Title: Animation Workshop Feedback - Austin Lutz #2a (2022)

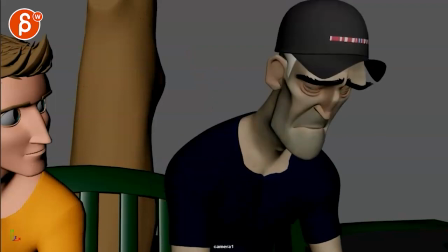Other than that, like I like what you have, you know, in terms of him looking down, having the tremors there in the mouth,
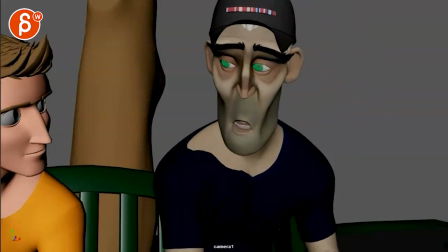had a little shake there, like no, no, no, over with the lean and then coming back
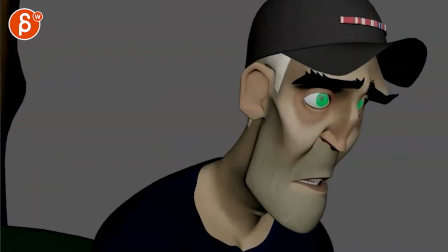and being in there. You might even get comfortable with something like that, framing wise.
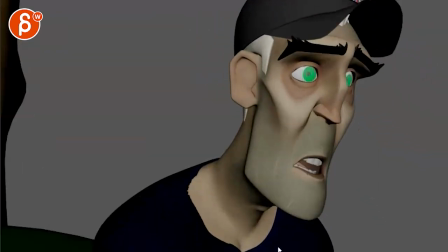Go even further. Give this cut even more of a punch in.
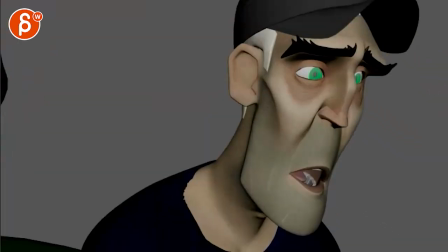I think this might be too much. could almost do it between these two almost
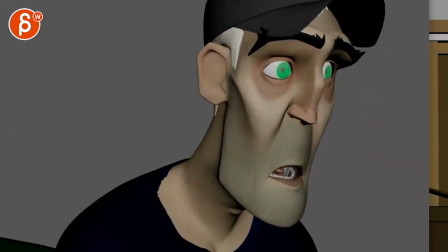go and never like kind of like that here because we're really pushed out you know and then you get to see all your let's go back here
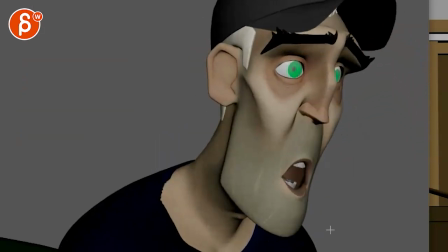your uh eye darts which are really they're a bit too busy like this gets really high frequency like your darts will be dart dart dart dart and this is now there's so much stuff going in there so I think that's the general feel
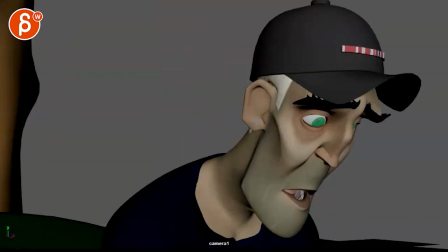of this submission it's cool, I like it, there's good stuff in it it just has a layer of dirt
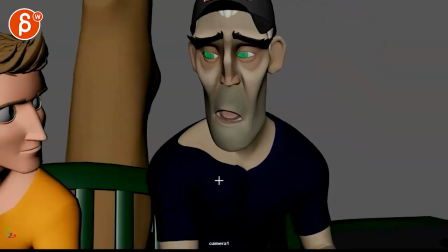if that's a word to use where things get very messy just arc wise and spacing wise where it just feels like there are too many keys for something that would have
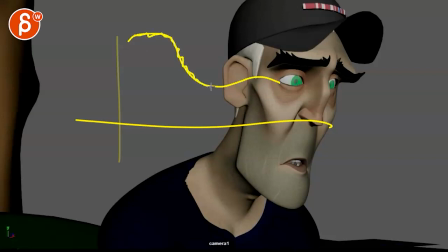some curves, you suddenly have too many keys and then something in here and then something in there and it gives it that stuttery feel
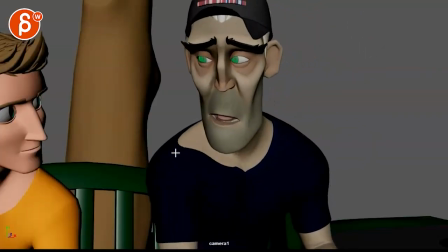that's the biggest thing to me other than that if you look at i was checking your eyebrows same thing here right through there it gets a bit busy where's a
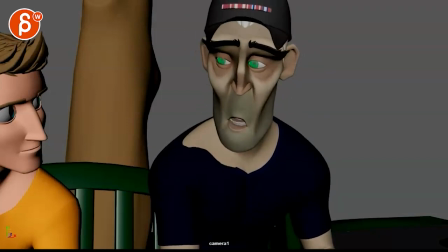lot of stuff going on in the middle also generally when you have big eyebrow moves you want to pin those outer brows and do mostly inner and mid and a little bit up and down so if that's your brow and then let's put it here like that's your brow here right and then the brow goes up,
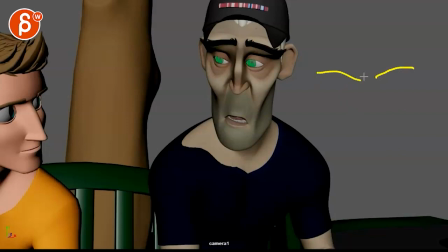it's mostly like that, where you're going to have a lot in the middle, of course the inner, and then the outside, this point can go maybe to here, to pin in the bit, give it some fleshiness,
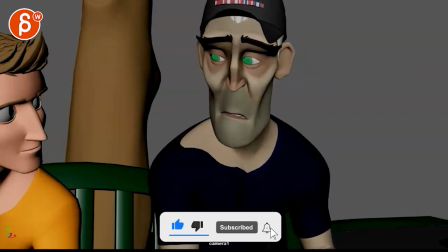but once you start moving everything, it just feels like this big chunk of geometry moving up and down, so watch out for that too.
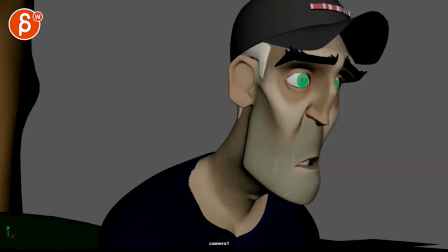It feels better here, see here you got it, but this feels better, it's mostly the inner and the middle.
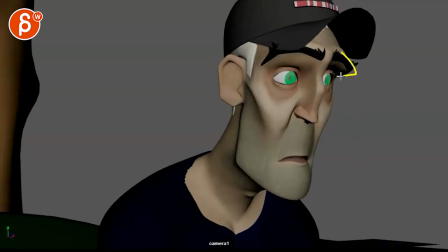maybe it's just an angle thing because that is the way it's modeled it helps that this is pinned here
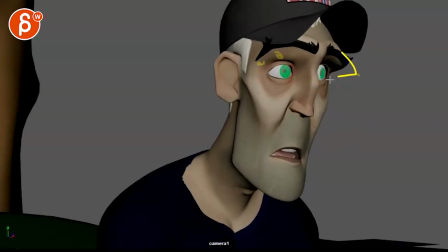but I would still be careful I still see a lot of right there don't tone that down there at the very end everything just has a really sharp stop in everything and this could be because visually the whole head stops which then the eyebrow maybe is supposed to pose on the same key and inherits that sudden stop
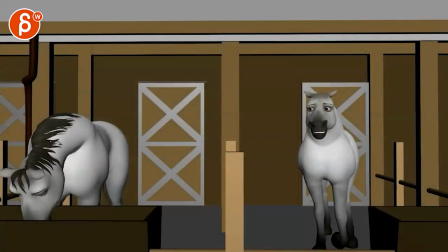so I would say that is that now we look at the other one and bring back this sound here
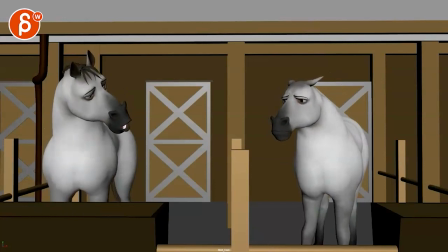I'm in love with your brother-in-law you're in love with your own brother one of the army no your
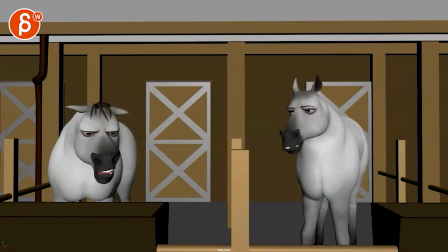sister's husband Michael Michael no that's your sister's brother no I'm my sister's brother
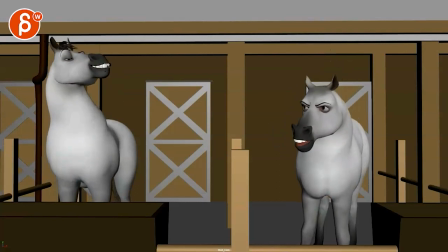you're in love with me me I'm in love with Tobias my brother-in-law
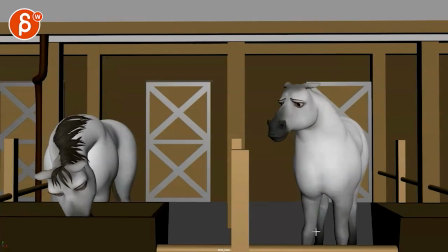that's a long clip though so my concern for this
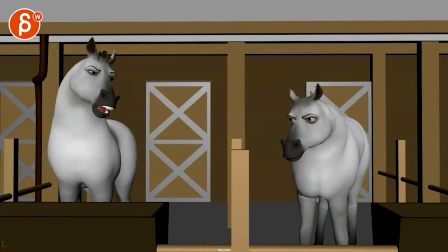you have 16 seconds of this where that's cool
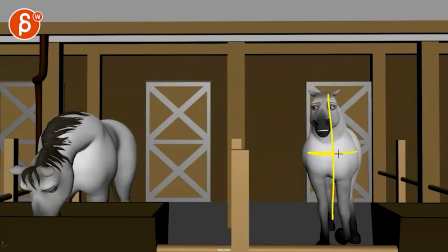in terms of mechanics but one of the issues is that this is straight towards camera imagine that horse would come from here and go here so we have more of you know the back side here and you can see one more leg a bit of a tail something something and a bit you know part of that neck and then the head there that's my horse by the way